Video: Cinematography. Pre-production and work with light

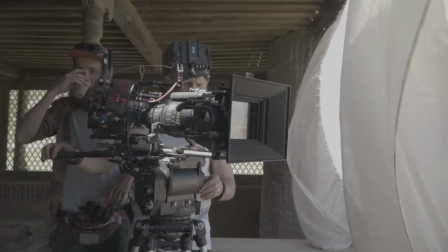(4:37)
Handheld camera, smooth and slide, or static, fast or slow. This is very important for holistic video editing.
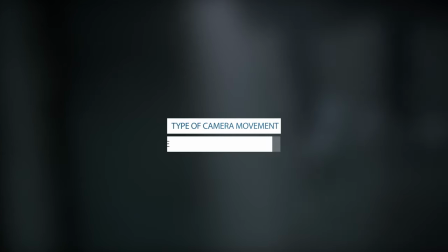(4:44)
I choose the slight and slow camera. The second point I think about on the pre-production is what lens type I want to use.
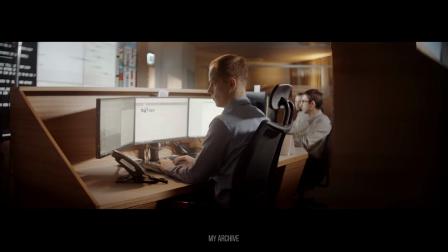(4:53)
Of course the anamorphic lenses look very cinematic and beautiful, but these kind of lenses are not suitable for all stories.
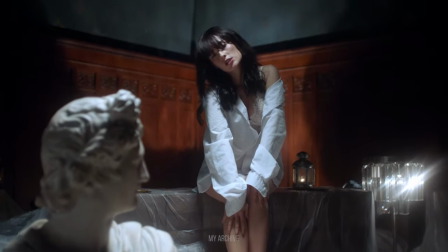(5:02)
My advice is to use more different lenses and think about the storyline and concept of music.
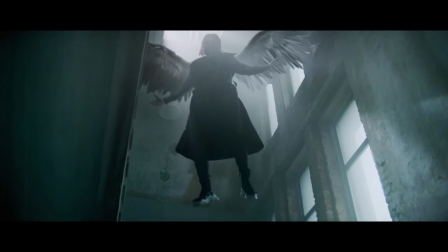(5:09)
As a story I am shooting looks like a movie concept. I choose the most cinematic and contrast lens.
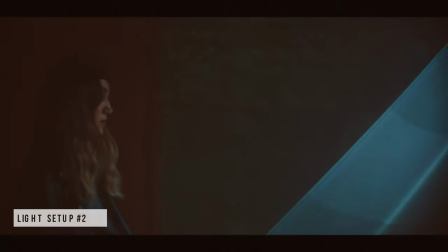(5:17)
This is Hawke V-Light Anamorphic Lens. In this scene I used AGB laser on 4 ones Lucky Key Light.
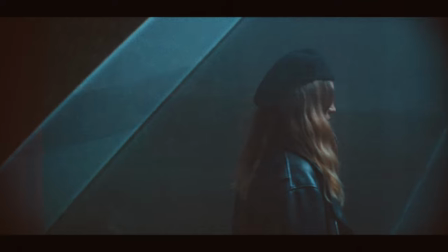(5:25)
A separate specialist was responsible for this laser.
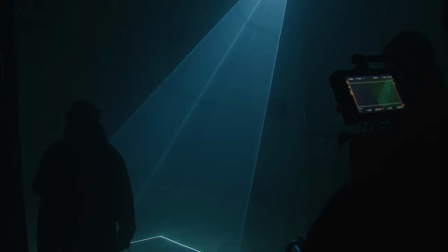(5:29)
I just said that I want to triangle our blue light and he just did it alone.
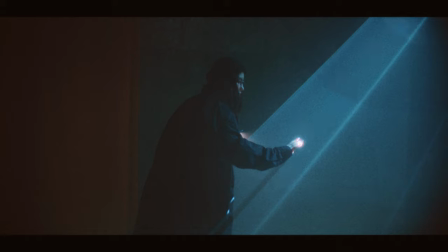(5:35)
I will not to go into this rather heavy equipment.
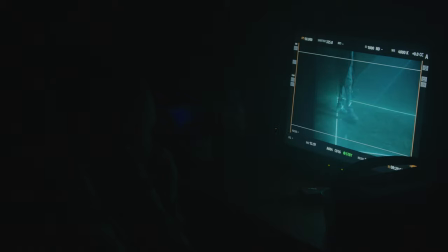(5:39)
So, also, in this dark scene there is a little fill light in the dark side.
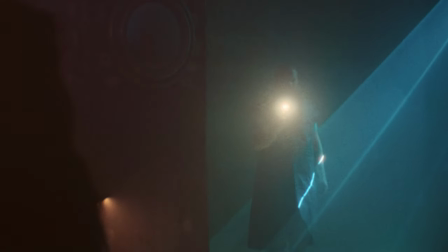(5:45)
This is the light from the Godox 300VL with red gel filter, which works with 1% of power.
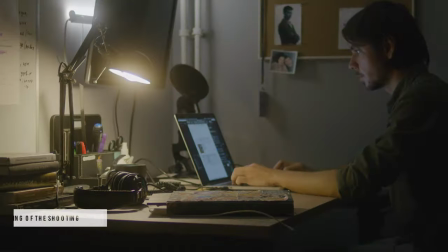(5:53)
I am making a plan not to forget how and what style I will have to shoot on the set.
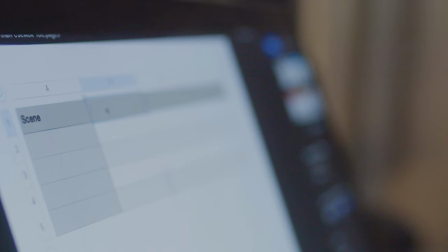(5:59)
What will happen in the scene? What action characters will do or the camera will be?
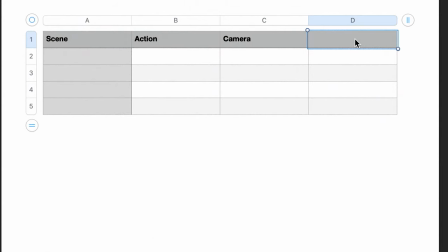(6:05)
What is the shot type I need? How will camera move or stay, what type of lighting will be there.
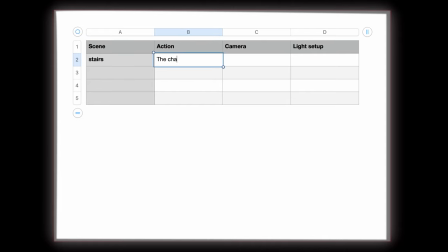(6:12)
I'm just filling the table list with my future actions. Next, I'm waiting for a pool from the director.
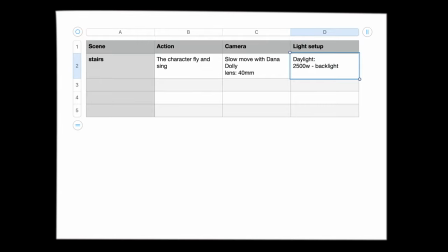(6:20)
And if everything is okay, I will use waitlist in the shooting day.
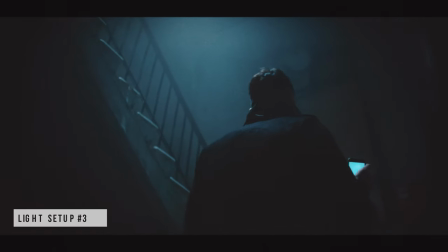(6:26)
Top light in this scene was created with Godox 300WL and his machine.
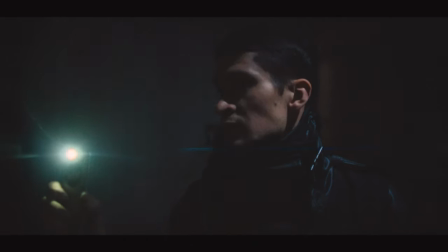(6:32)
We had about 30 minutes before the set shift will be stopped.
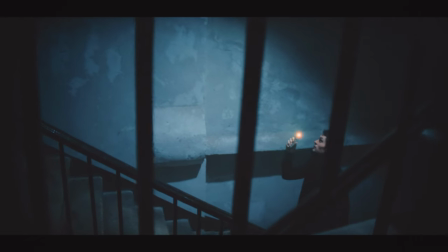(6:36)
And the director said that he wanted to back in the stairs location and shoot some more scenes.
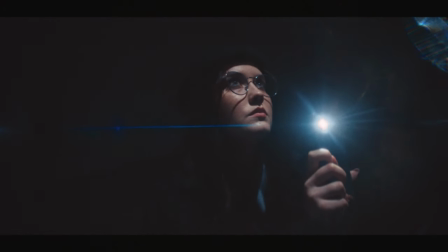(6:42)
We just took the gotex with c-stand and haze machine and put the light setups for 50 minutes.
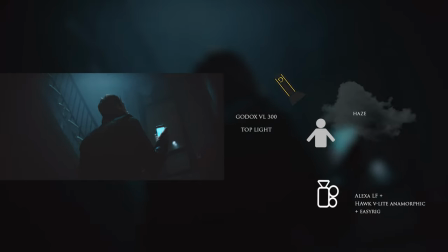(6:49)
We just took the gotex with c-stand and haze machine and put the light setup for 50 minutes.
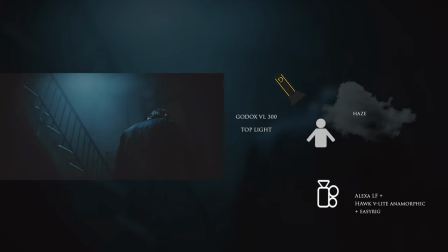(6:57)
I used handheld camera with isric.
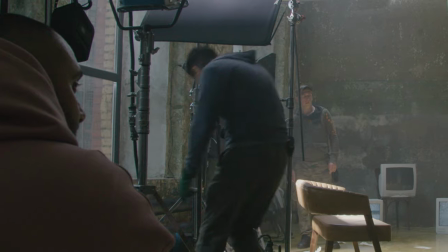(7:01)
In production process I have to control that the props which I need are in this scene.
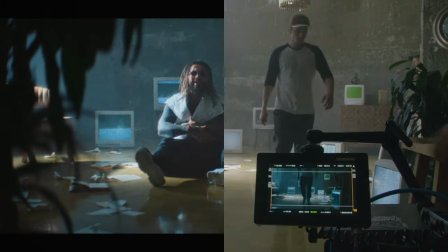(7:07)
I make it set design process with the art department. I try to make interesting and good composition in this scene.
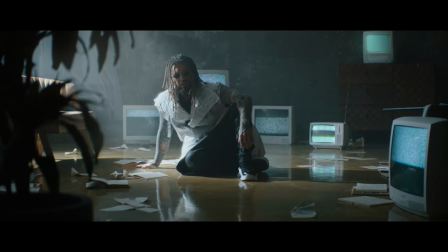(7:14)
I remove all colors or objects that do not match the style of this video.
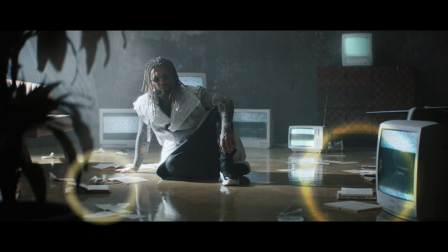(7:20)
And I can add something for composition balance.
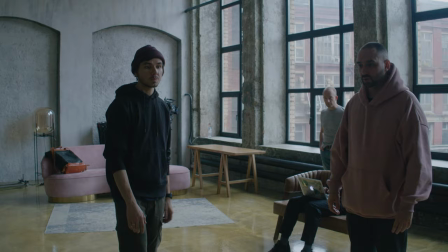(7:23)
This is art process and all props and filling object I prepared before the shooting day.
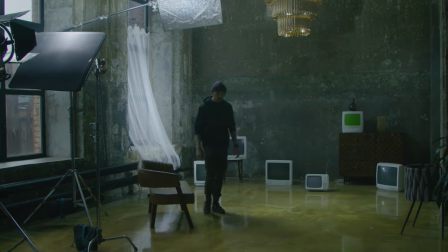(7:29)
These TV boxes was the directions idea, but the scene was still empty.
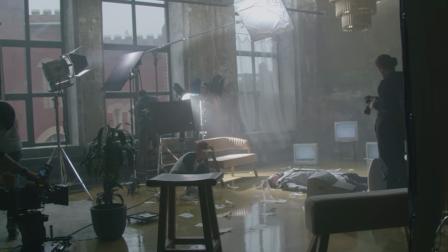(7:36)
On the pre-production I just offered to fill the space with plants and books papers.
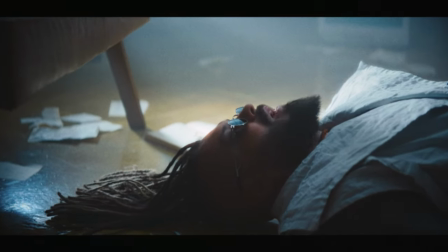(7:41)
Just because this scene looks more mysterious and filled. The key light of this scene works from the fake window area.
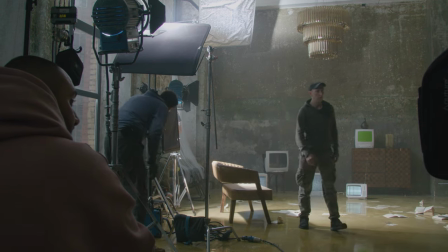(7:50)
Avery 2500W is quite bright for this scene and we made the bounce light from the sealer.
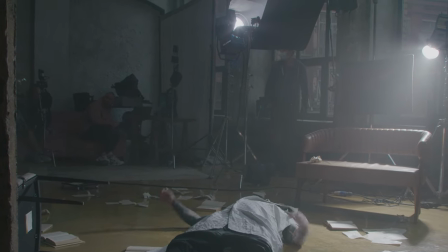(7:57)
Also, I cut half of the light flow with black flag, why?
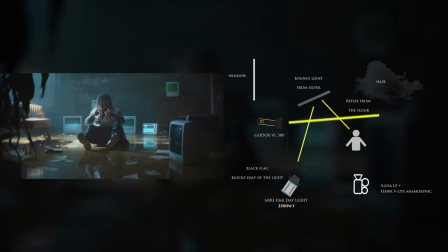(8:01)
Because Avery 1200HMI burned out with day and we had two daylight sources.
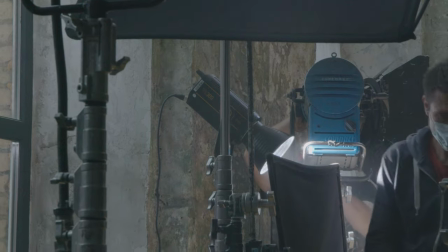(8:09)
The second light source was Godox 300VL, which is quite bright and has well white balance.
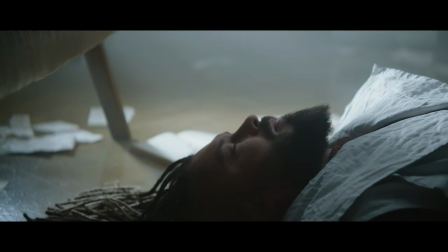(8:15)
With Godox light I made the reflex of light from the floor.
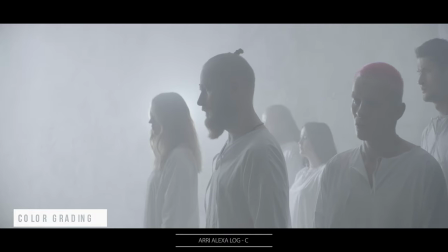(8:23)
So we made many good shots and in this stage I want to make the material even more beautiful.
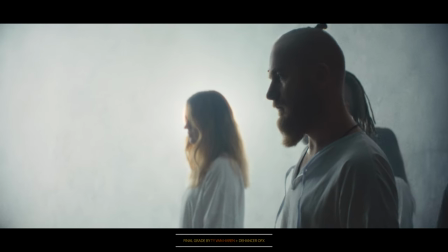(8:30)
The first rule of color grading is do not spoil the material.
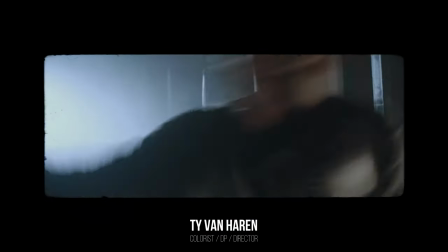(8:35)
I am not a professional colorist and therefore I shared this project with a professional artist.